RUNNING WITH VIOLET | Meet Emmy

I'm Emmy, and I am the production designer for Running with Violet. As a production designer, I'm responsible for all of the set pieces that go into each location.
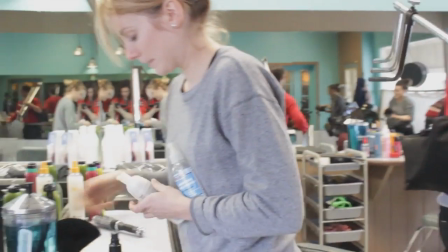(0:16)
I am responsible for taking it apart right after we finish the scene and for trying to bring a creative life to the sets. I've always been really interested in films. I've always really paid attention to the sets.
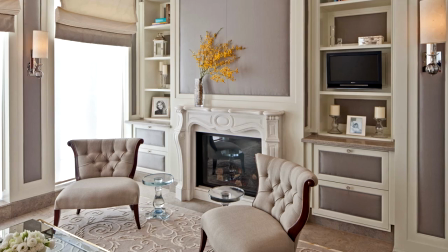(0:32)
But my background has been in interior design, and this is actually my first major role as a production designer.
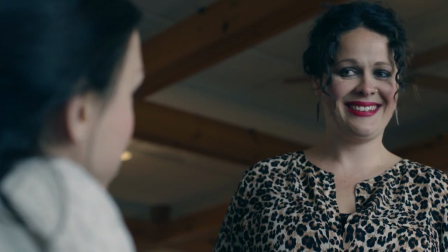(0:41)
So I'm really happy to be a part of this project.
So, the Ivy Motel is what you're looking for.
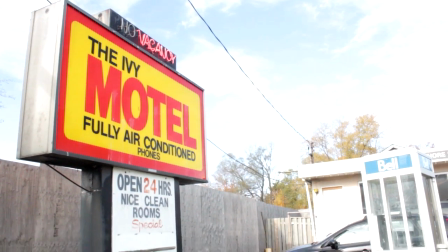(0:49)
My favorite space was definitely the motel, which was sort of a retro-dated,
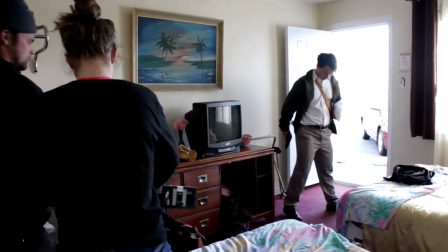(0:55)
beachy kind of feel, starting with the pastels of kind of pinks and greens, layering old vintage pieces.
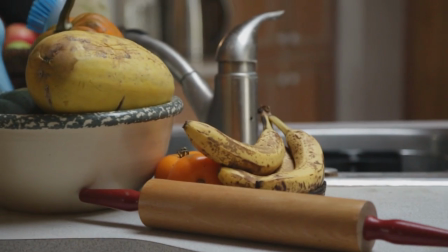(1:02)
It was a fun job to shop for that one.
Well, we might have to disconnect our cable and then you won't be able to watch that stuff.
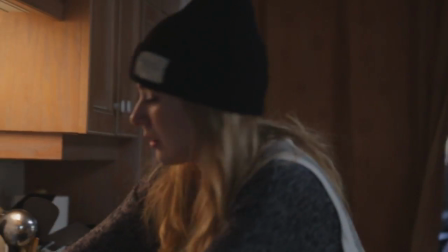(1:09)
I really enjoyed styling Jolene's kitchen. It was fun to imagine her world and imagine what her busy life is like.
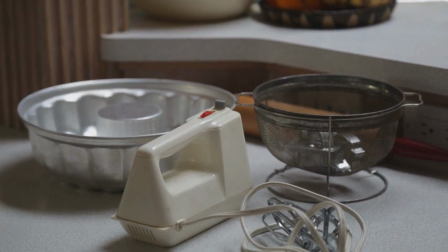(1:17)
So that was things like baking that was sort of started but not finished, or middle of making a salad. It felt like it wasn't just a room, but more of a story.
Wanna sing? Oh, you wanna sing?
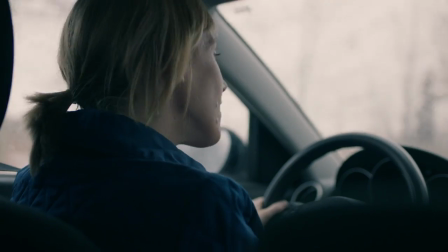(1:29) Went the little green frog one day. Come on, Miranda.
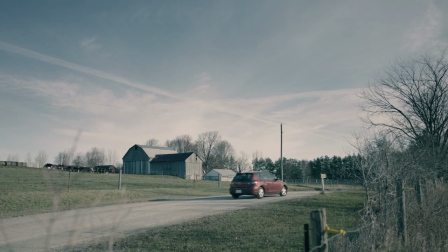(1:32)
A lot of the time we're on the road, and there's not really a lot of that typical set decorating going on,
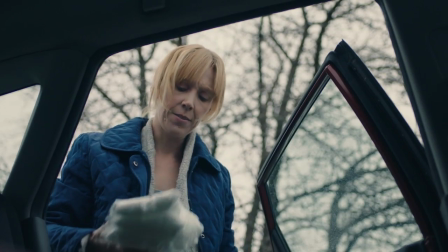(1:39)
but there's still a set element to it. So in Running with Violet, there's drugs in the car, or Violet's coat, or the baby seat.
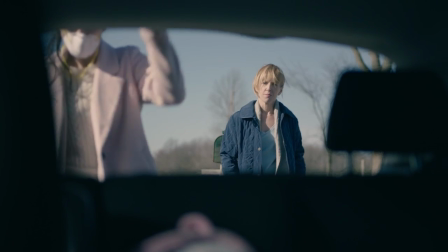(1:47)
And so there's still all of these things to think about that are the more practical items that go into the set.
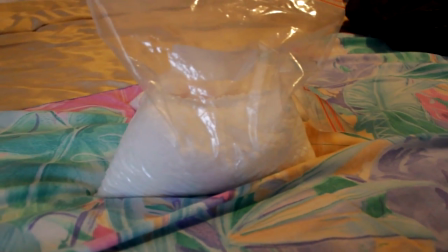(1:52)
The bags of drugs are actually bath salts. We use eucalyptus bath salts. So for the first week of using it, everyone kept kind of saying, "What's that smell? It smells so nice. And what is it?" And then eventually they realized, "Oh, it's the drugs."
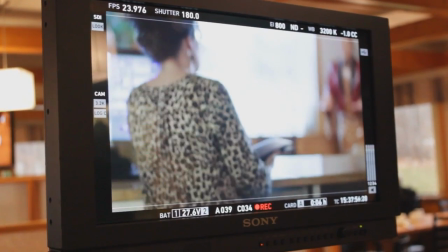(2:09) And action.
With my role as a production designer,
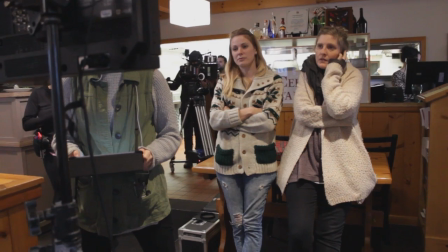(2:13)
I love to see in the monitor what the actual shot looks like from the brains of the cinematographer and the director. The way that the camera sees it, that snippet, that view of it, is really exciting.
And cut.
I feel like I've learned a lot on this set.
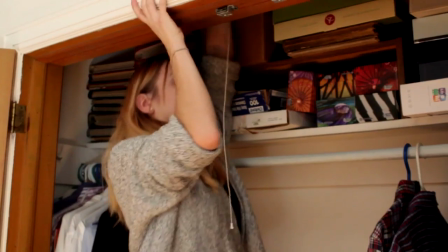(2:32)
This is definitely a new part of design for me, and entering the film world is really exciting,
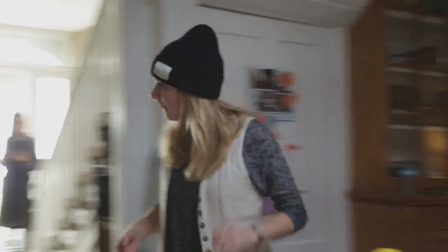(2:37)
and it's nice to have a step in a different direction, for sure.